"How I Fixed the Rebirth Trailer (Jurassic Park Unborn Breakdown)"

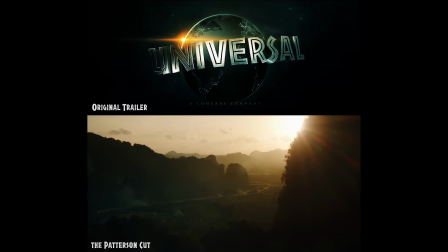(12:16)
In the re-edit, I wanted to keep it focused on the danger and mystery, which feels more in line with Jurassic Park's tone.
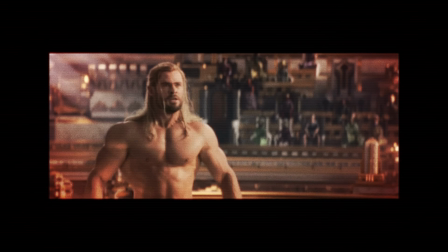(12:23)
I think it's a more modern trend for trailers to go a bit more comedic, and I just don't think we want to lean too heavily into it.
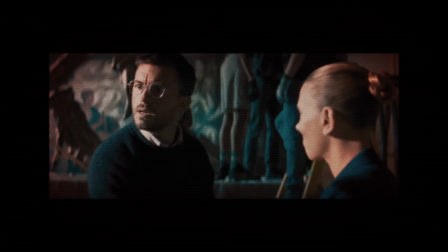(12:30)
There's also a small comedic moment with Loomis here, so we don't really need this extra moment right after.
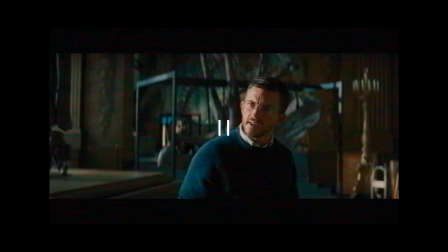(12:35) More or less. More or less?
It's a classic setup then punchline moment which slows down the momentum.
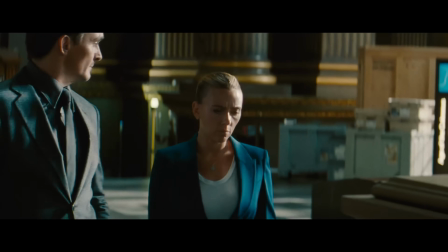(12:41)
Removing it keeps the pacing tighter. And if Zora is so confident to the point of joking about their safety, the mission doesn't feel as risky.
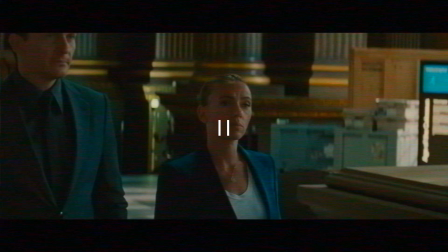(12:49)
Without this part, the stakes feel higher, it strengthens the tone and increases tension.
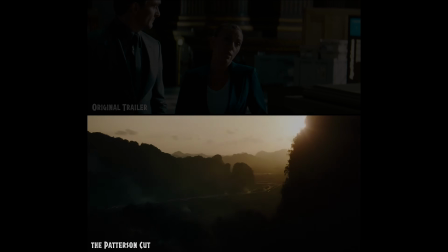(12:54)
So at this point in my re-edit, I've started with John Hammond's little speech,
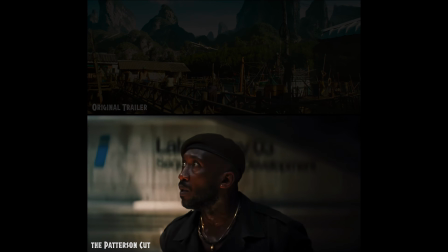(12:57)
then quickly show some cuts of intense moments from the trailer that build suspense and curiosity for the mission.
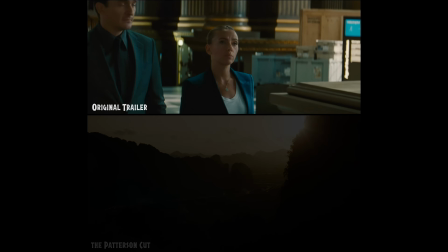(13:03)
In the original, they start in the museum, the characters are introduced, and then we ramp up into where the adventure will take them.
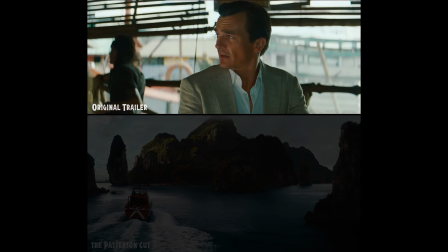(13:10)
I decided to take out these lines.
He's your guy? We're the best at moving things and people in and out of places they shouldn't be.
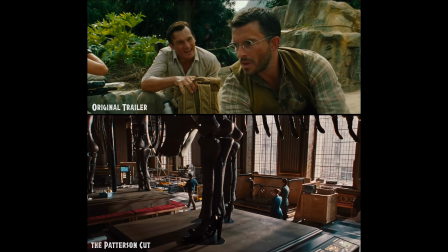(13:18)
This part feels like standard heist movie dialogue, setting up the character's skills rather than focusing on the real tension, the dinosaurs.
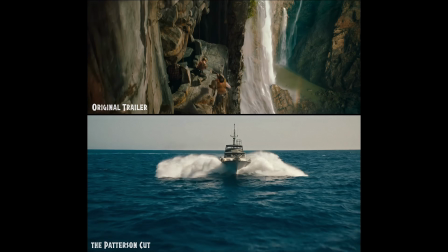(13:26)
Removing this keeps things flowing and focus on the mission.
We go towards Barbados.
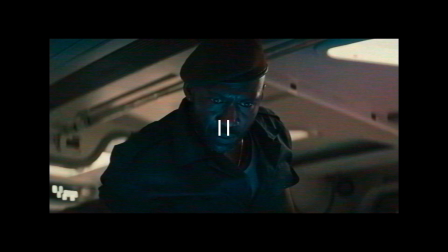(13:31) Avoid government patrol.
This is a great line to tell the audience the setting of the movie and a quick glimpse of the obstacles.
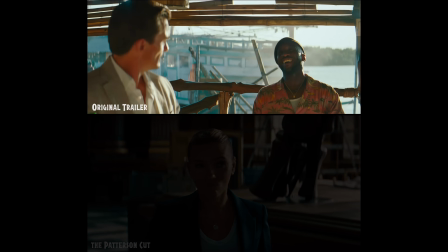(13:38)
But this stuff...
But there aren't that many anymore. Why's that? No one's dumb enough to go where we're going.
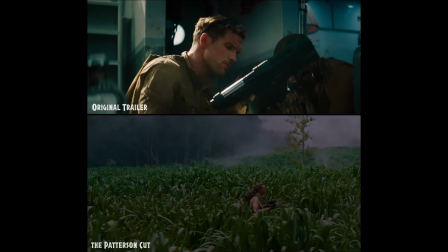(13:46)
These just aren't necessary lines, and they take us out of the stakes of the story. Obviously, the mission is dangerous.
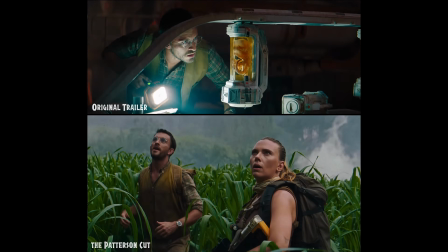(13:52)
We don't need to call attention to the fact that it's stupid to travel to a remote island running rampant with huge and aggressive dinosaurs.
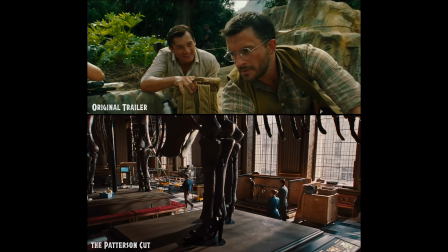(13:59)
It feels like they're making fun of the audience for suspending their disbelief to engage with the story.
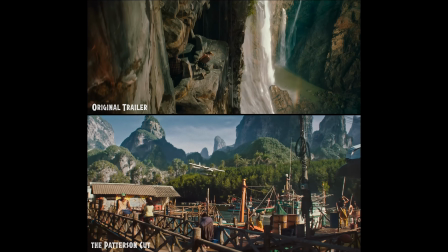(14:05)
So I just kept that first part, and then we move into the mission.
We go towards Barbados.
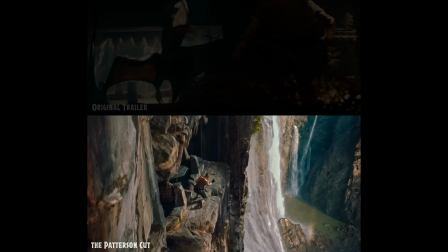(14:10) Avoid government patrol. We need DNA from the 3 biggest dinosaurs. I also cut this part. Do we have to get a sample from an egg?
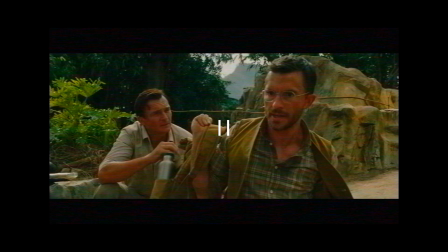(14:19)
I suppose we could try and get it from the parent, but they're a flying carnivore the size of an F-16. This is really just a moment that feels too silly for the tone I wanted. It honestly makes me worried that I'll be really annoyed throughout the whole film by the incompetence of Mr. Krabs.
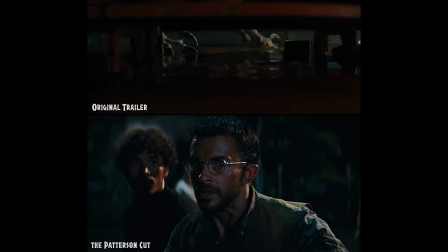(14:32)
I mean, Martin Krebs. This is another line I removed.
The worst of the worst?
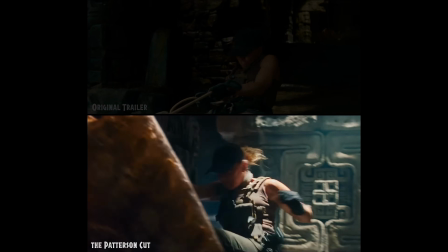(14:38) We're left here.
We already kind of get that sentiment from this line here.
These dinosaurs were too dangerous for the original park.
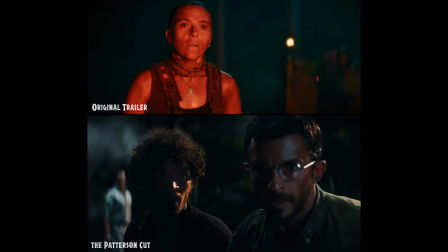(14:47)
So the worst of the worst line is redundant.
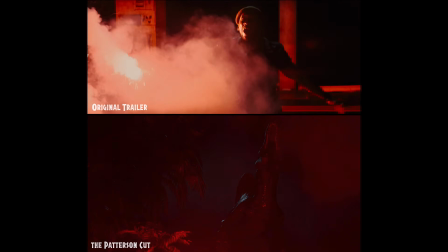(14:49)
To back up this idea, we just need to string together some visuals showing how dangerous it will be for our heroes.
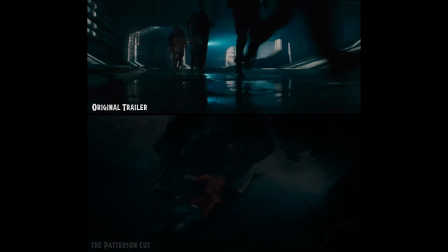(14:56)
I also took out all the title cards from the trailer. They're just giving general action movie vibes.
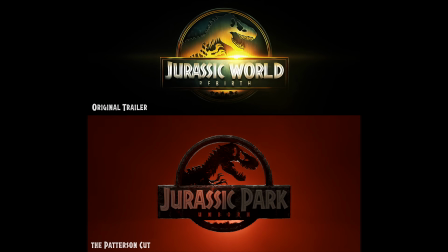(15:02)
The only title card that I kind of kept was at the very end when it says in theaters July,
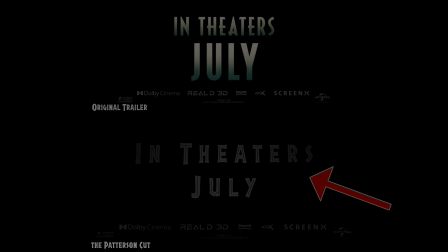(15:07)
but I changed the font to one that I created based on the Jurassic Park logo. I've been using my custom font throughout this video actually, and I also made a style of the font that doesn't have the inline through the letters. But anyways, sorry for the tangent. That shows how absolutely obsessive I get about my interests.
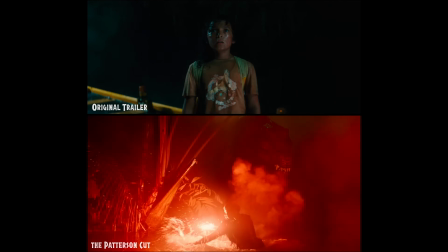(15:22)
Back to this string of visuals that show the dangers of this new island.
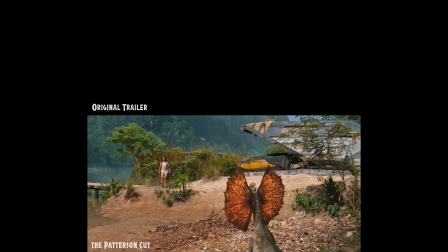(15:26)
I think it's really important for you to soak it all in without interruptions from dialogue or title cards.
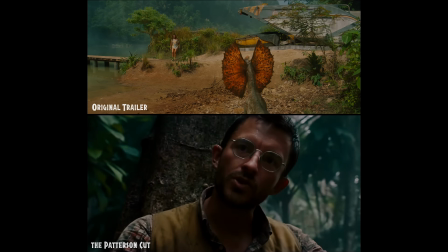(15:32)
And then we can end that whole sequence with this line.
Survival is a long shot.
Just like in the original trailer.
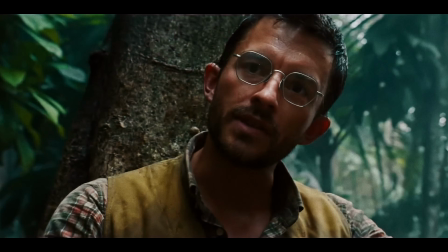(15:38)
I think the performance of Jonathan Bailey is really great here, and it conveys the hopelessness of their journey.
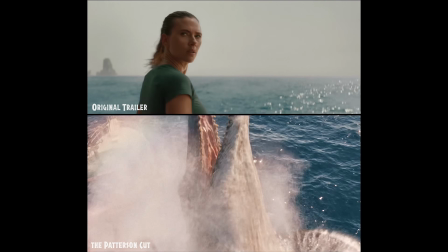(15:43)
And then the only thing I cut out from this ending bit was...
None of what you just said is good.
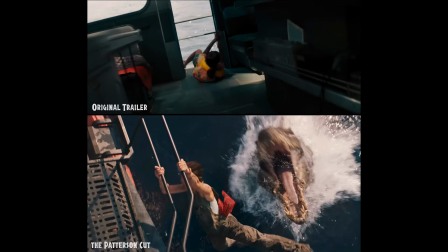(15:48)
It just adds humor to the very end, undercutting the final moment of tension. I wanted to end on a stronger note that keeps us marinating in the tension. And then we cut to this new title card that I created in Blender, Jurassic Park Unborn. Let's talk about the title. Jurassic World Rebirth is fine, but I think we can do better. I went with Jurassic Park Unborn because it accomplishes two things. One, it brings us back to Jurassic Park instead of Jurassic World. If this movie is meant to be a return to the franchise's roots, why not reflect that in the title?
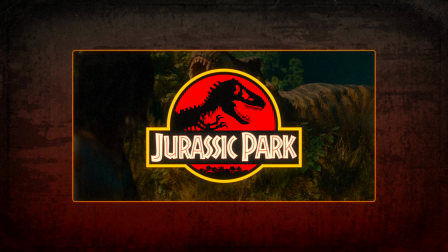(16:24)
Two, it references the film's story.
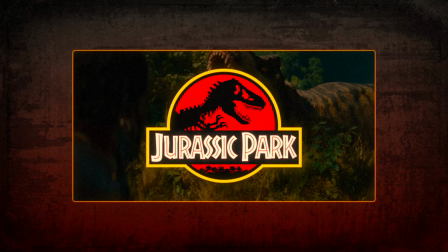(16:26)
From what we know from this trailer, this new island was a research facility for the original park that never came to be, hence Unborn.
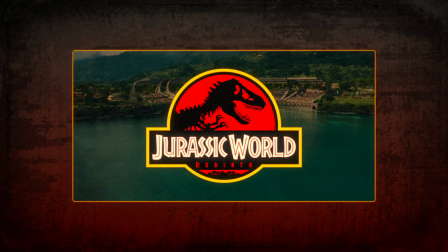(16:34)
Now, I get why they chose Rebirth. They wanted to signal a fresh start, but if that's really the goal, I think another title change is in order. David Koepp and Gareth Edwards have said that they're trying to get back to the roots of the original Jurassic Park franchise,
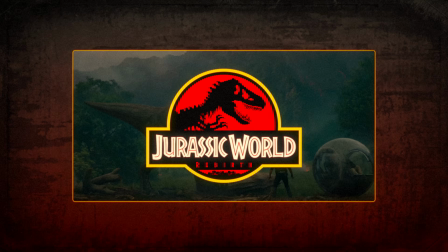(16:47)
so I'm just confused why they wouldn't want to go back to calling the franchise Park instead of World. There's probably some legal reason why they don't go back to it, but who knows. All I know is that this is trying to separate itself from the Jurassic World trilogy, but they're keeping the name for some reason.
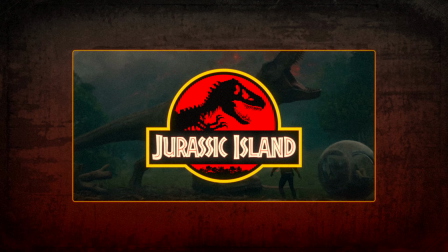(17:03)
Maybe they need to do a completely new name like Jurassic Island, or maybe something like The Lost World and call it The Lost Park Jurassic World. I don't know. What do you guys think? Let me know in the comments. What do you think of this new era of the Jurassic World franchise, and what should it be called?
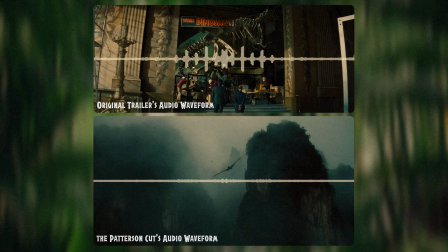(17:20)
Last but definitely not least, sound design and score are huge for setting the tone of a trailer.
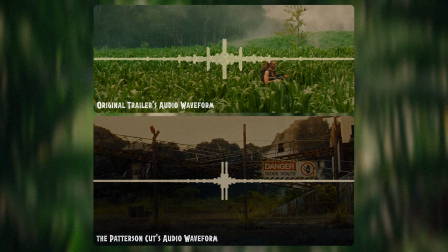(17:26)
The trailer had some pretty standard action music with some accents of John Williams' original score,
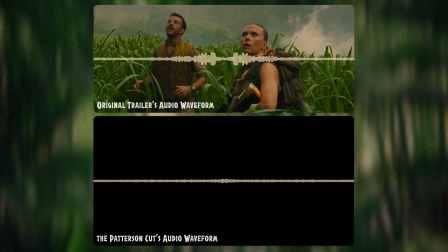(17:32)
but I wanted to bring in something that felt more classic, something that leaned into mystery, horror, suspense, and awe.
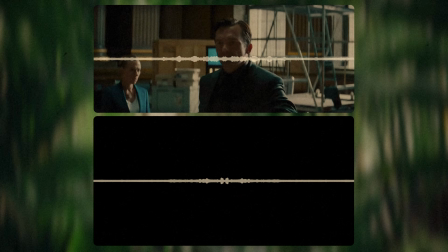(17:39)
So I spliced together music from Jurassic Park and Jurassic Park 3. During Hammond's opening speech, I used the Jurassic Park opening title soundtrack. It really puts us in the right headspace. I mean, there's a reason why John Williams composed it for the opening credits of the original film.
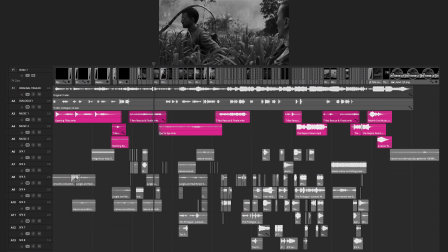(17:54)
The rest of the trailer is pretty much just a back and forth between two pieces.
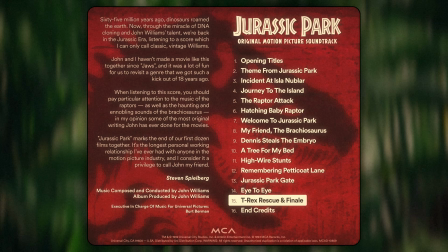(17:58)
The T-Rex rescue and finale from the first Jurassic Park, and the Raptor Room from JP3.
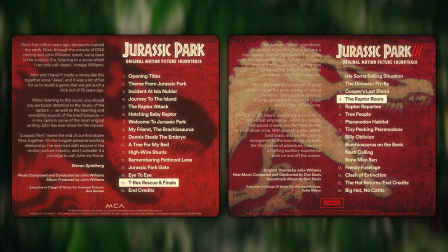(18:04)
They are both incredible pieces that perfectly blend tension and action in a way that really gives the trailer the punch it needs to get you excited to watch a Jurassic movie.
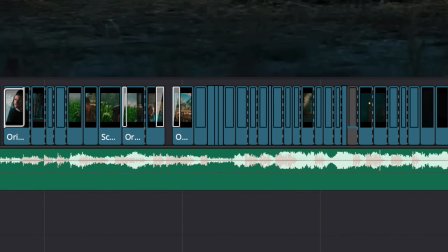(18:14)
In order to replace the music, I had to strip the voices from the original audio and completely rebuild the sound design from scratch.
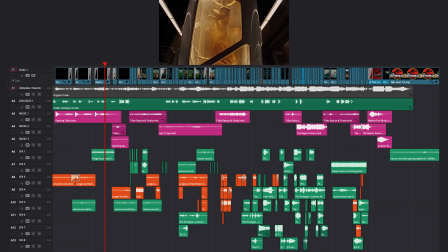(18:21)
Here are a few moments from my re-edit without music to highlight the new sound effects.
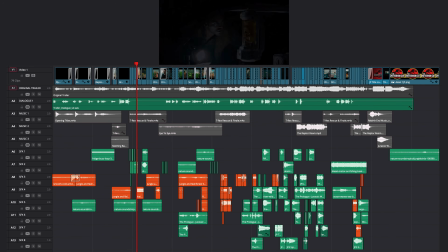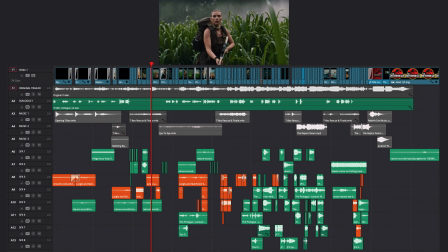Can you be ready tomorrow? Move up towards Barbados. Avoid government patrol. We need DNA from the 3 biggest dinosaurs.
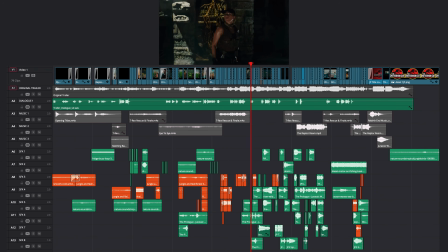(18:52) Maybe we should make it quick.
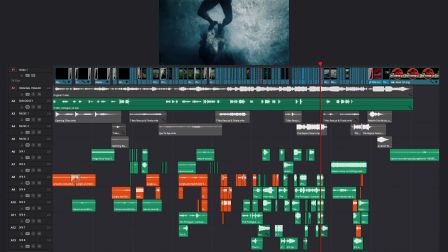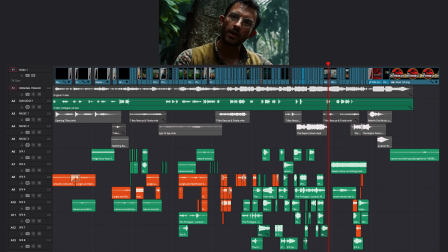(19:09) Survival is a long shot.
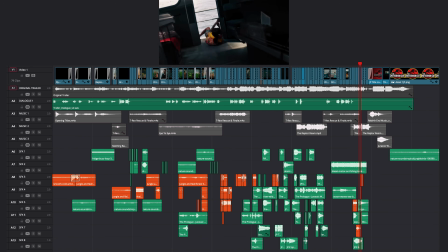Also, in this sequence, there was originally dialogue being spoken by Henry Loomis, but I think it has a much greater impact when you get to experience just visuals, music, and sound effects without needing to engage the language part of your brain.
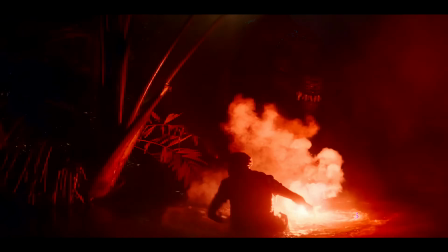(19:30)
I think this is a string of moments meant for feeling, not understanding.
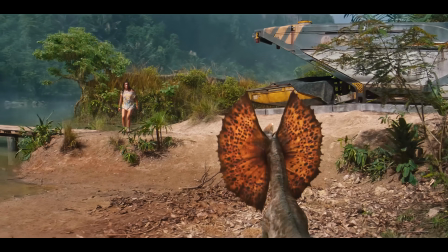(19:34)
So letting this section breathe on its own was very important to me, and it's ended up being kind of like my favorite part of my re-edit.
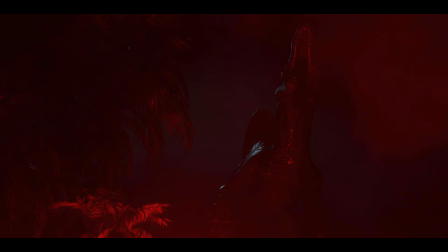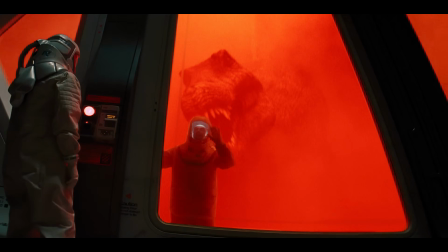So that's it for the breakdown of my re-edit of the Jurassic World Rebirth trailer. If you like this, please be sure to subscribe and follow me on my other social medias. I've done a bunch of other re-edits for mostly Star Wars, but maybe I'm jumping into more Jurassic content. Who knows? I love both franchises. But anyways, thank you guys so much for watching. Please let me know what you thought of this re-edit and the breakdown in the comments down below. Subscribe, and I'll see you in the next video.